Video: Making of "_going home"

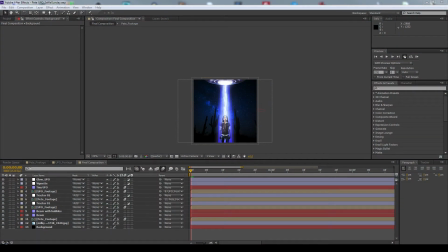0:05 it has become sort of a tradition that whenever I make a GIF or a GIF that is a bit more complex, that I make a short little walkthrough. And this is the GIF going home. I think that's what I called it for the
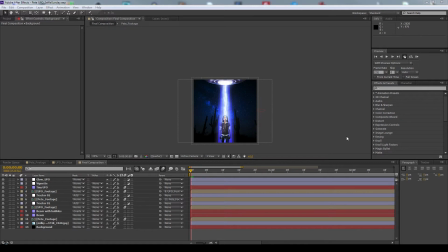0:24 Selfie Sunday on April the 9th, 2017. And that's what this GIF looks like.
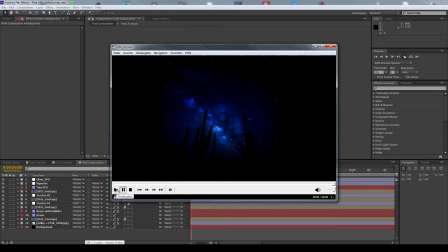0:36 This is the video I used for making the GIF. So see me being transported into a UFO and then the UFO flying away.
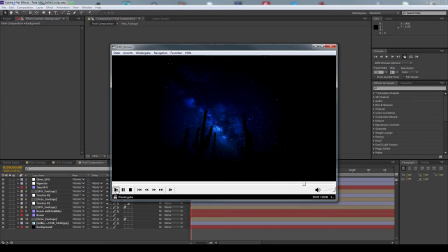0:53 So that was a bit of a complex thing to make, and I had the idea yesterday. Well, I had the idea for a couple of weeks ago, and I made the photo, the base photo.
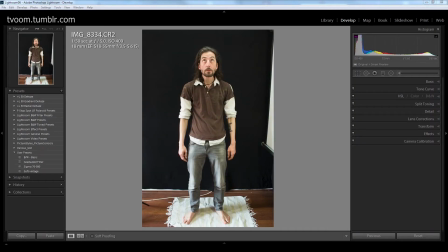1:08 I made it last week. Actually, it was just a test shot, but then I didn't have time to make the real footage, so I used the test shot.
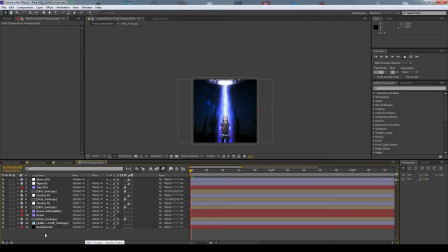1:20 And that is the composition, comparatively complex, with lots of layers. See, 13 different layers. Let's go through that all. So I started with a black background that is needed,
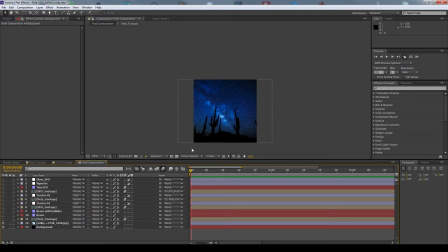1:39 and I was looking for a fitting background. I was looking for a star field kind of thing, and on a platform for
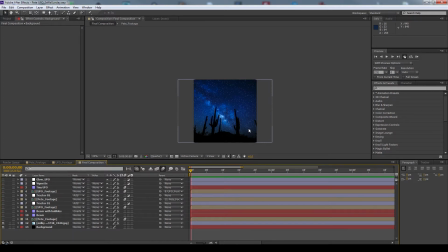1:53 stock footage, free stock footage, public domain stock footage, so legal. I found this wonderful little Milky Way background, and I just applied a curves effect to it,
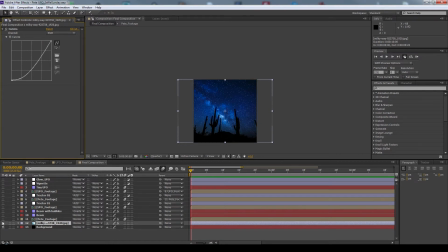2:08 so to make it a bit more punchy. The next thing was that I wanted to put myself in, right? And you see
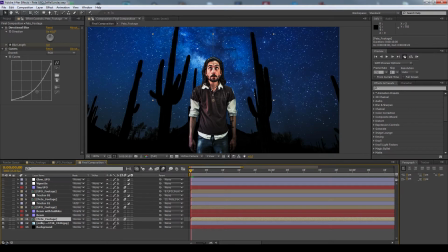2:21 I also darkened myself a bit with a curves effect and added a directional blur. That is not active at the moment, and you can see that. I hope we can see that. Here the directional blur starts to kick in
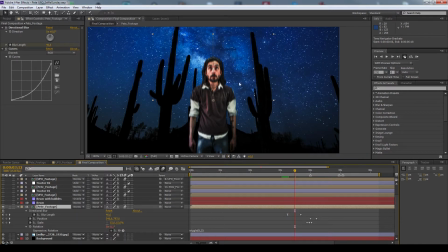2:40 shortly before I get sucked up to the UFO, so to make that whole thing a bit more dynamic. And then
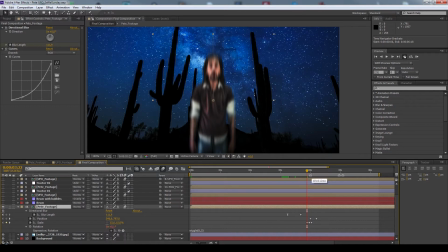2:52 I squeeze myself, or I get squeezed horizontally and also a bit squished.
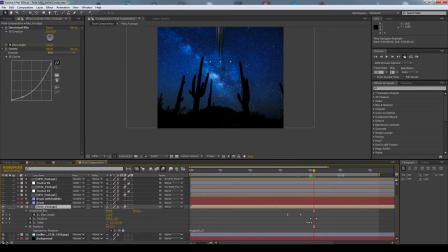3:02 So let's go through that and get sucked up into the UFO. So maybe let's pre-render that. Yeah, that works. And you also see, so that is the effect.
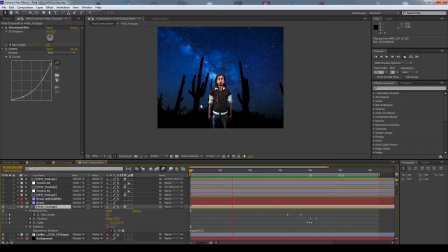3:19 Thump, gets sucked up. And you also see that I wiggle a bit, and that was because of the energy of the tractor beam. So I added a wiggle to that layer.
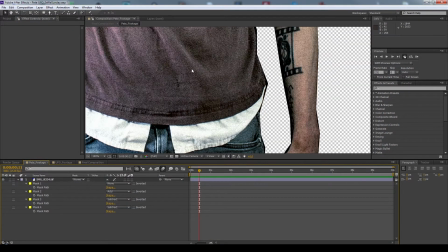3:32 The whole footage it looks very grainy, and I cut myself out very, very sloppily,
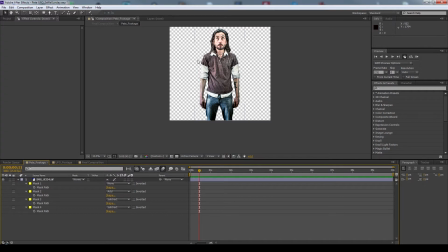3:41 simply because I didn't have to be accurate with that very tiny,
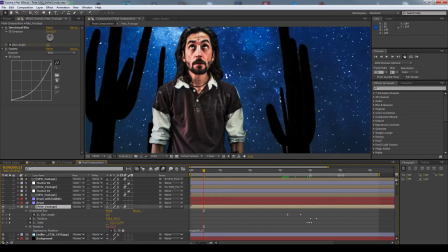3:48 or comparatively tiny GIF.
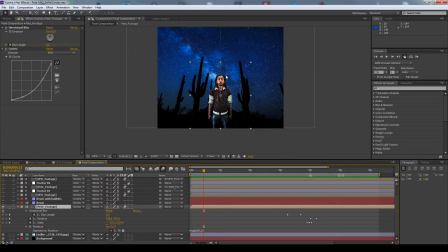3:53 Tumblr allows only GIFs maximum 540 pixels wide and 540 pixels high maximum. So the longer edge, maximum 540 pixels.